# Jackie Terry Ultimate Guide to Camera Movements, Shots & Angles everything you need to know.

what's up everybody I'm Jackie Terry in this video you're in for a real treat I'm going to talk about different shot angles and a camera movements that you can use to your advantage movies music videos documentaries and etc these camera movements angles transitions hopefully will help you out in your future music videos or future films so without further ado let's get into it so the first camera movement is called
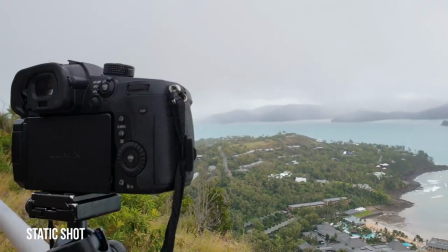[0:58]
static shock and actually this camera movement has no camera movement at all see what you do is you place the tripod on a fixed position
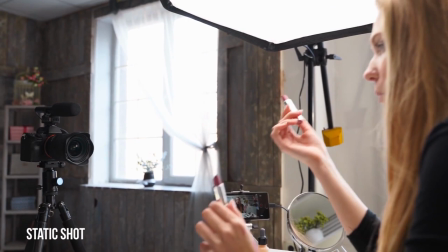[1:11]
and let it sit so it can be at a high angle or a low angle just
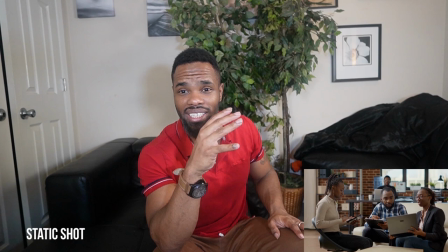[1:16]
at a fixed position to the point where it's pleasing to the
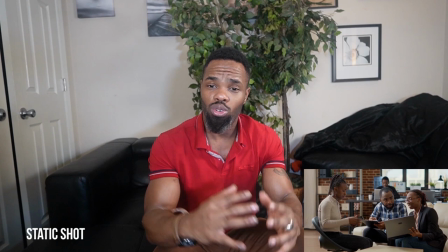[1:21]
audience so what this camera movement is going to do is it's going to allow it's going to allow the actor to shine it's going to
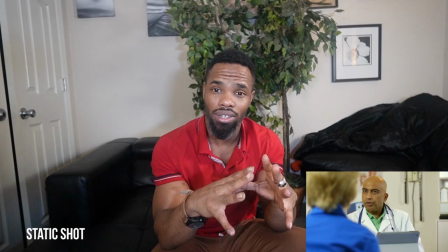[1:30]
allow for the composition of the shot to stand out a lot more it's also great for dialogue if
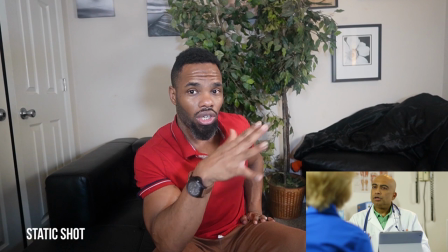[1:38]
there's a sense of importance in the scene so if
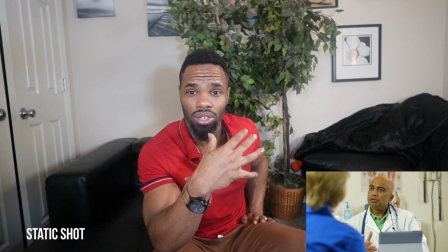[1:42]
my actor is saying something really deep or he's emotional or she's emotional I
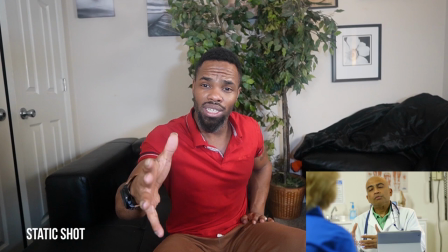[1:47]
will put the camera in a static shock position to really pay attention to close detail of what she's saying a static shock since it's on a fixed tripod and the camera is not moving you can actually use all different shot angles to place it could be over the
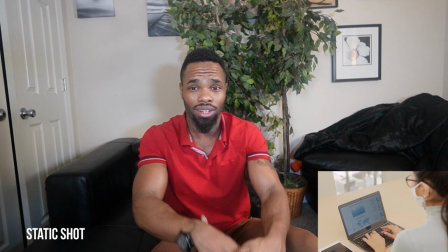[2:10]
shoulder it could be at a high it can be at a low angle any angle as long as the camera is not moving you see sometimes no movement is better than movement at all so if you don't have to move the camera don't do it you're gonna get a lot more cinematic
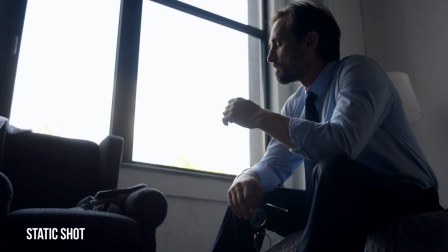[2:31]
footage by not moving the camera and having a camera in a fixed position as long as the
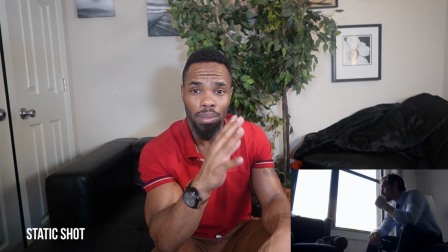[2:36]
composition and the angles are right you're gonna have beautiful footage the thing in
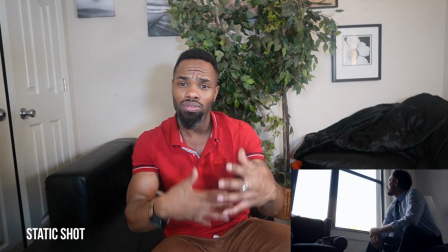[2:41]
filmmaking called motivated movement so only move the camera if you
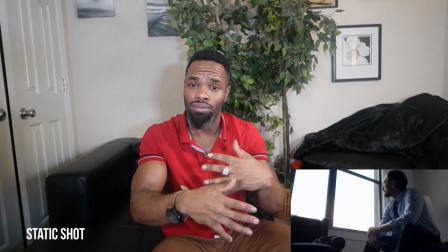[2:46]
have to if you're tracking somebody then move the camera or if you're pan zooming
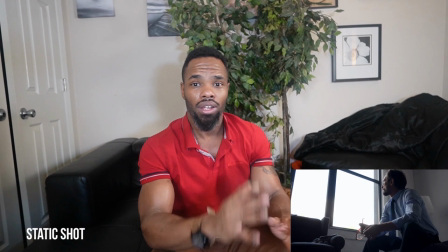[2:52]
in on somebody which we'll talk about in this video too but there's a thing
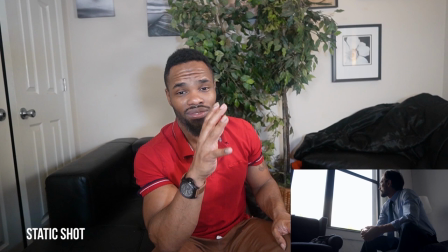[2:57]
called motivated movement so if you don't have to move the camera sit
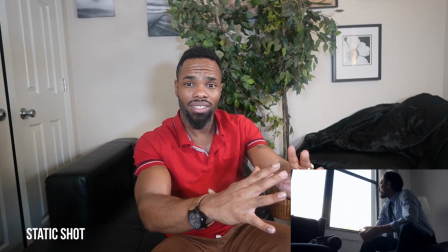[3:03]
on a tripod in a fixed position to the point where it's accommodating to the
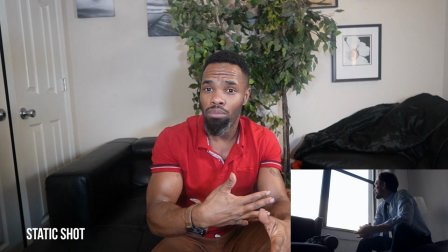[3:09]
actors and let the actors shine with that tripod shot later on if you want to add movement you can just do another take with a gimbal or a handheld then add movement but it's always good to have a static shock
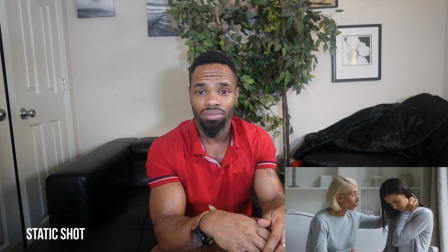[3:27]
tripod shot with no movement at all the camera is in a fixed location and you're allowing the actors a chance to shine so the next movement is called the pan the pan rotates the camera in a fixed location left to right so if two people are having a conversation and they're going back and forth back and forth I would take my camera in a fixed location rotate left rotate it right however if I want to raise the intensity of a moment it's something extravagant or something amazing that's happened our two